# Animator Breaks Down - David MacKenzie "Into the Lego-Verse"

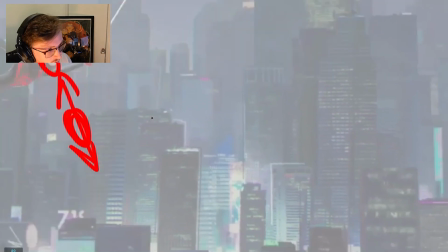[28:44]
So here I would probably have exaggerated the drag of the body a little bit more.
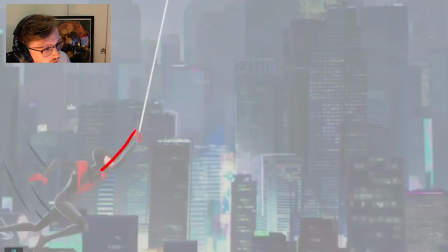[28:50]
So let's delete this. I would have probably pushed this line of action a little bit more. So it was like this. You can see the legs trailing behind.
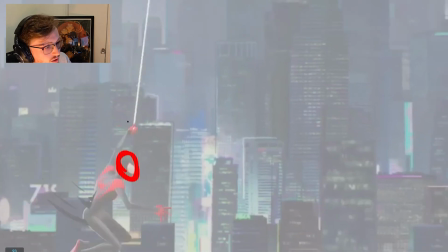[29:01]
And that way, when it gets to this point, you can still feel the drag in the spine. It'd be more like this.
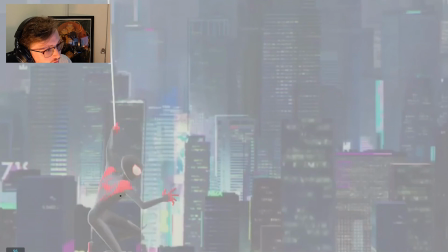[29:14]
And that way, when we get to this point, he would start to swing around. And you would feel that momentum pass through, like his weight would shift. So that you can feel the momentum of all of that swing is now passing through the body instead.
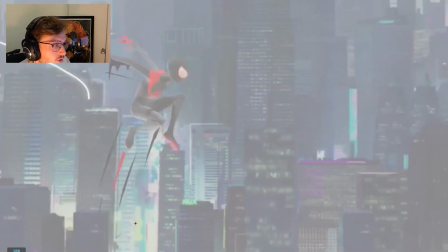[29:35]
Because you can see here, as he lets go, as he swings round,
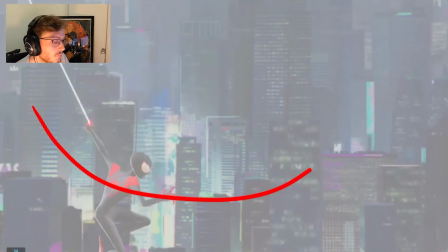[29:38]
I don't really feel like the momentum of him passing through the web has a continuation.
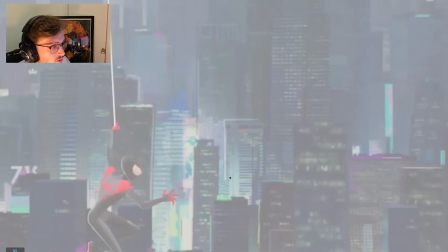[29:44]
It doesn't feel like it follows through the action on Miles. It kind of sticks.
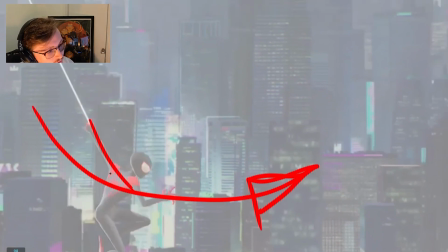[29:49]
So I would have been inclined here to keep the body momentum going around a bit more. And maybe he starts to push off with his legs, or maybe he uses the strength in his arm to vault his body forward.
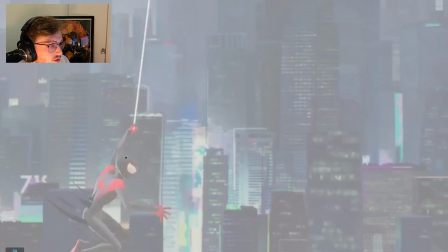[30:09]
In this case, you can see he kind of vaults the body. So at this point, if anything,
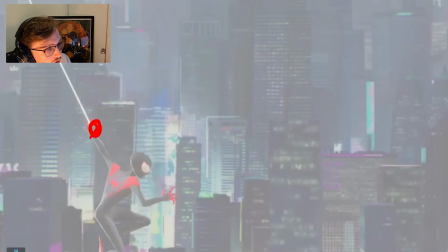[30:15]
I would have kept the arm here and pushed the body up. So that he hits this point. So you want to feel like there's strength, that he yanks the web.
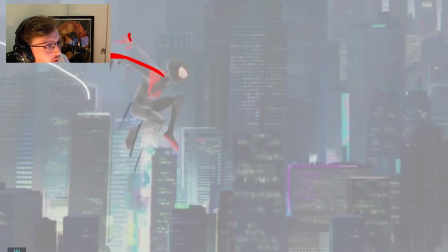[30:35]
So like he does hit some very appealing shapes in here, which are super nice. Like it's very clear, feels very in character as well, which is something that I also mentioned in my guide. This feels very Miles, but it does lack a bit of physicality.
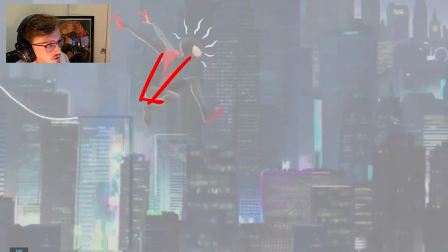[30:53]
I do like how much he's favouring poses though, which is very in the style of Into the Spider-Verse. And you can see that he's sensing something's wrong here with his little spidey senses.
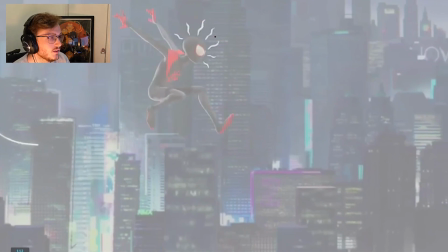[31:06]
And there's enough time to read that because the rest of the body doesn't move. So again, one thing which is also very good in this is clarity. So what we mean by that is keeping everything clear so that the audience should understand what to look at when.
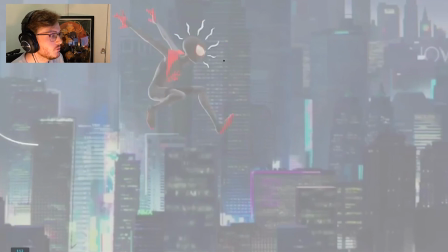[31:23]
And the way to do this is by, if you stop things moving, sorry, ignore that. If you isolate certain actions and then give that enough time to let the thing that the audience needs to see breathe, then you're doing your job correctly.
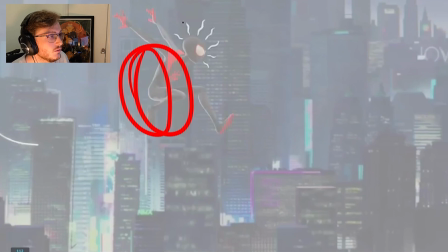[31:43]
So you can see here how everything in the body on Miles stays still whilst the spidey sense goes off, and that makes it very clear for us to see.
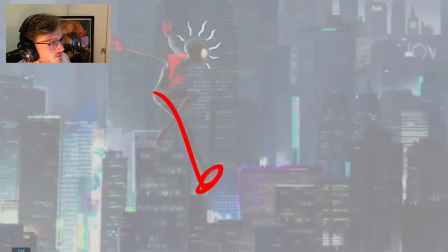[31:52]
Very nice action. We're leading with the leg here. There is a little bit of a disconnect between the body. I would have maybe had the body come down slightly with the leg, so that way it feels like there's a change in volume.
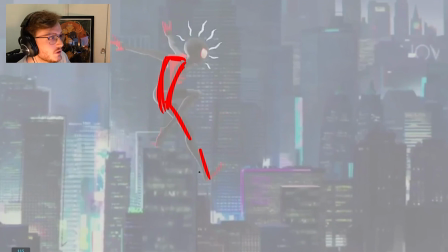[32:11]
So it feels like we're leading with the hips. You know, there's a little bit of a connection there. And he's got a nice little scrambling. So if we track the arc on the leg,
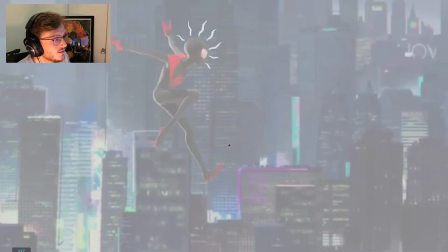[32:29]
you can see how it's easing out, which is nice. And then there's a little scramble here. So that's going this way, this is going this way. So you're getting reverse opposing actions, which is very nice.
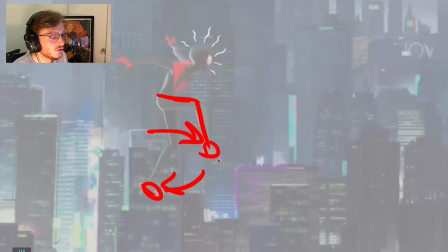[32:45]
This is something that gives a lot of charm and appeal to your animation, is by having things swap around from each other.